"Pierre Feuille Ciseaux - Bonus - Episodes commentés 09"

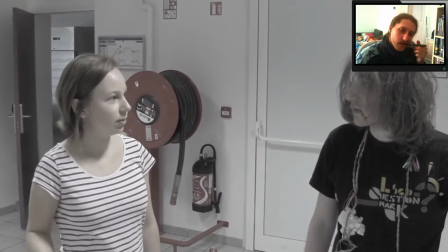45:25 J'ai réussi à arrêter ces hommes de main et le carton qu'ils transportaient là-bas est trop lourd.
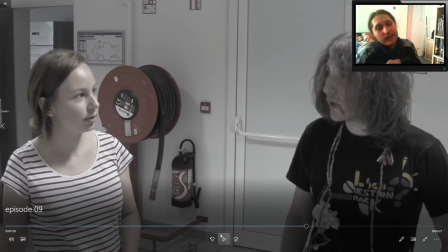45:31 Tu viens m'aider?
Là, c'est juste un détail qui me fait marrer quand on y réfléchit, mais sinon on n'y pense
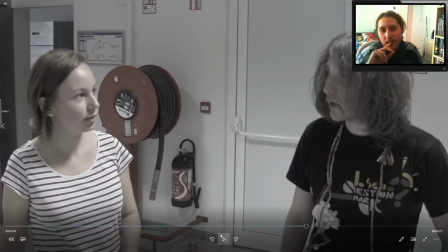45:37 pas. Elle dit le carton est trop lourd. Sauf que 2 minutes après, on voit que dans le carton, il y a genre 2 objets, tout petits. Donc tu te dis, mais attends, t'as des bras en nouilles? En vrai, non, parce que déjà, ça me faisait rire quand j'y pense, mais en y repensant en plus par-dessus, je dis non, c'est tout à fait possible, ce serait le genre, en fait, ils ont mis 2 objets à la con pour nous troll et ils ont mis des briques au fond pour nous
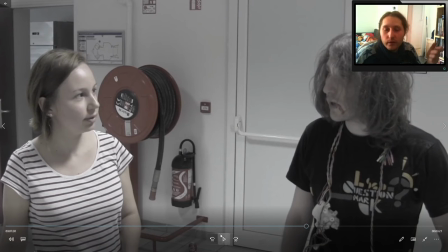45:56 emmerder. Voilà, c'est tout à fait possible, quoi. Et voilà, c'est...
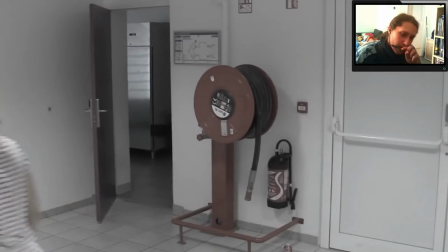45:59 Ouais, on n'a pas besoin de le porter, on a juste besoin de savoir ce qu'il y a dedans. Alors, qu'est-ce qu'ils sont venus chercher?
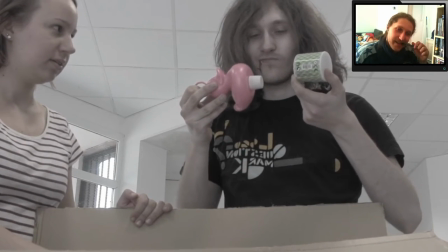46:09 Je comprends pas. Moi, si.
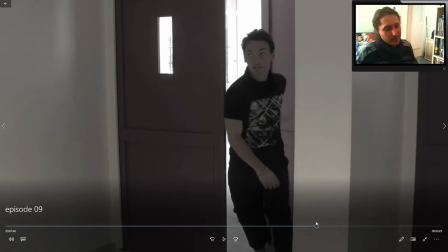46:15 Alors ça c'est un truc que mes acteurs n'avaient pas compris quand on a regardé le film après coup.
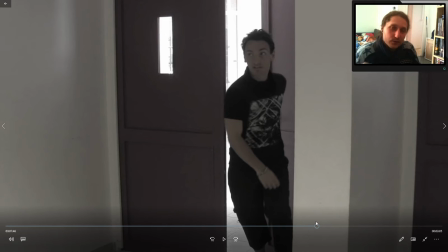46:20 En fait, ça s'est pas vraiment passé comme ça, ce qu'on va voir là. C'est ce que Stéphane imagine que ça s'est probablement passé. Et donc Stéphane imite la scène. Donc en fait il va imiter la voix de Gamma. Et donc il fallait que je joue Stéphane qui imite la voix de Gamma.
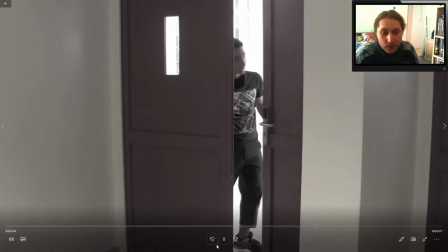46:37 C'est pour ça que c'est pas la voix de Gamma, quoi. Je sais pas si ça avait été clair, je sais pas si c'est clair dans la série en vrai.
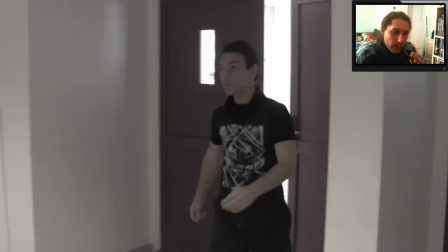46:44 Mais c'était l'idée, quoi.
On a terminé, je crois qu'on peut y aller. Attends, pas si vite.
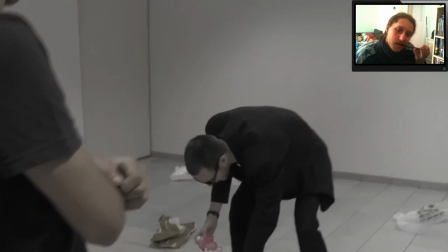46:49 Le puits va bientôt arriver. Ou alors laisser un petit cadeau.
Je trouve que je me suis bien démerdé au niveau du ton.
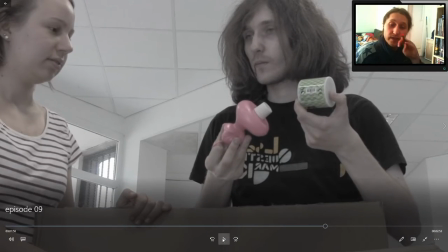46:56 Pour donner l'impression que c'est Stéphane qui imite la voix de Gamma tout en se fichant de la gueule de la situation.
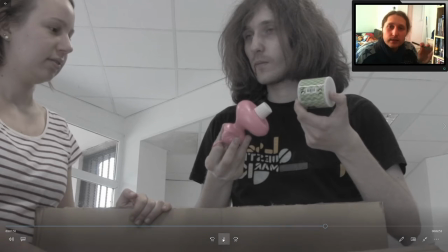47:02 Fallait qu'on comprenne tout ça dans la voix. Et avec son expression, je trouve ça passe.
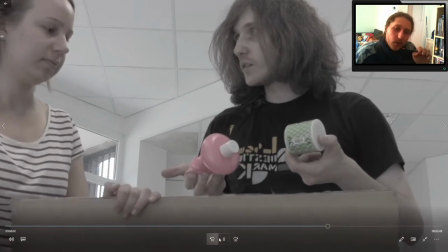47:09 Merde, Olivier.
En vrai, on s'est bien marré avec la boîte à meux, hein, voilà.
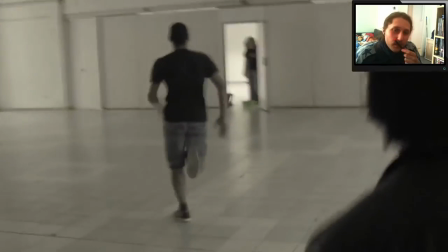47:16 Au secours, aidez-moi, allez, on peut te prendre un. Vous découpez.
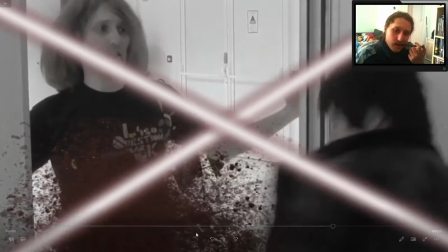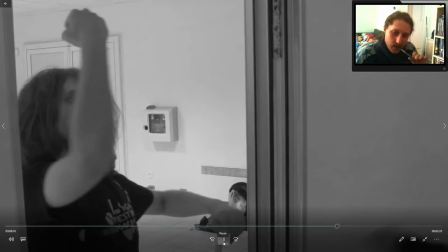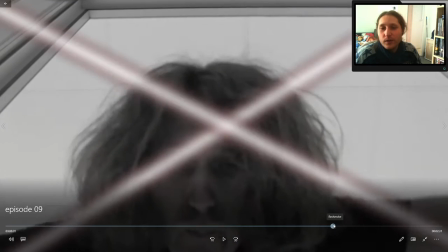47:32 J'ai une anecdote. Pour le coup, pendant mon doublage, à un moment donné, j'ai roté.
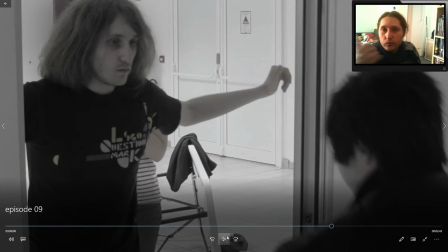47:38 Et... parce qu'on s'en fout, tu vois, je contrôle mon fichier, je fais ce que je veux, et puis je l'enlève, c'est tout.
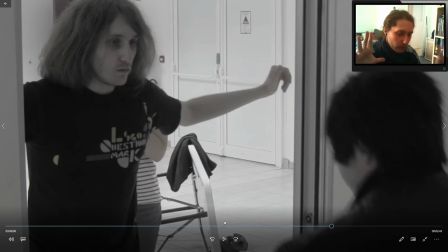47:45 Mais il se trouve que quand j'ai fait l'assemblage, donc j'ai mis le montage par-dessus les voix, j'ai eu ce bruit de rot qui arrivait à ce moment, ou qui était pas loin, et je me suis dit, mais en fait, ça peut être un bruit de douleur. Et je l'ai laissé. Donc, véridique, le bruit de douleur que vous allez entendre le premier, c'est moi qui rote.
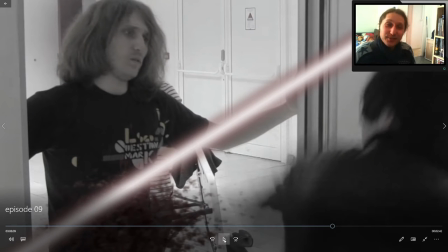48:06 Et quand tu le sais, c'est tout de suite plus drôle.
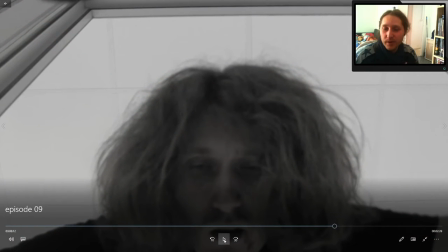48:11 J'avais craché de l'eau pour le coup, et puis après, avec After Effects, je l'ai rendu un peu plus rouge.
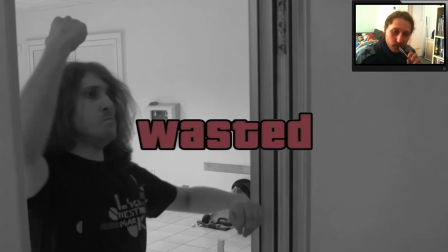48:20 Toujours avec le bordel de tournage derrière, hein, on aurait pu faire l'effort de le virer. T'as le nombre de fois où on voit du bordel de tournage derrière en arrière-plan, c'est dingue.
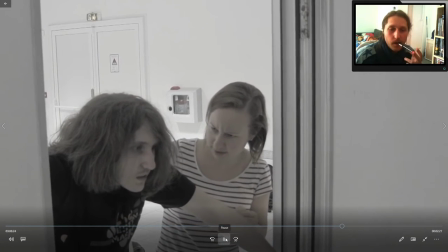48:30 Mon héros. Tu saignes? Oui. Le premier nain, il prend une pelle.
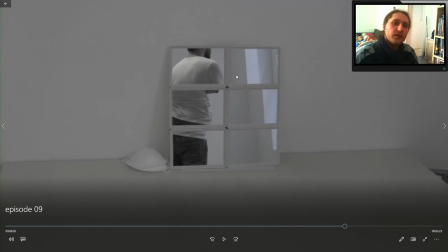48:37 Alors pour le coup, là, la transition, c'était pas un accident que j'ai dû rattraper au montage.
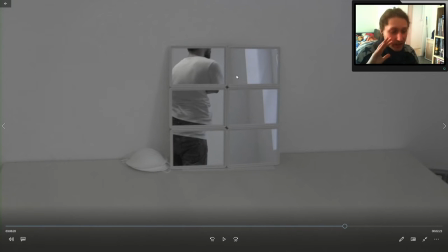48:42 Je l'ai pensé comme ça. Je l'ai écrit, je l'ai pensé comme ça. Pas forcément avec une ambulance qui arrive au premier plan. Moi, j'imaginais plutôt une espèce de carte avec genre hôpital, entrepôt, et on déplace un jeton. Un peu comme dans Eurotrip, où pendant tout leur voyage, on voit une table de restaurant.
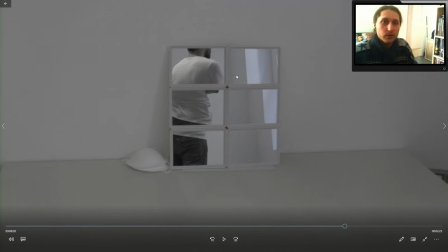49:00 Parce qu'au début du film, il parle de genre ça c'est l'Europe, ça c'est nous, il met le sablier, ça c'est la France, il met je sais pas, une corbeille de pain, enfin voilà. Et pendant tout le film, à chaque fois qu'il change de pays, on voit justement, il se déplace sur la table. Genre à un moment donné, ils vont dans le cendrier et ça désigne une ville perdue dans la Russie d'après-guerre, enfin voilà, un truc lamentable.
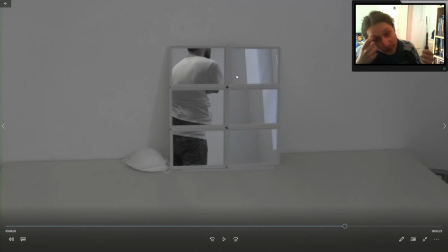49:18 Mais, et donc j'avais pensé faire peut-être pareil avec le personnage de Pierre, en l'occurrence, qui déplace les noms au fur et à mesure dans des nouveaux endroits. Comme il avait fait en pleine nuit pendant la scène de transition musicale quand il réfléchissait à un plan d'attaque.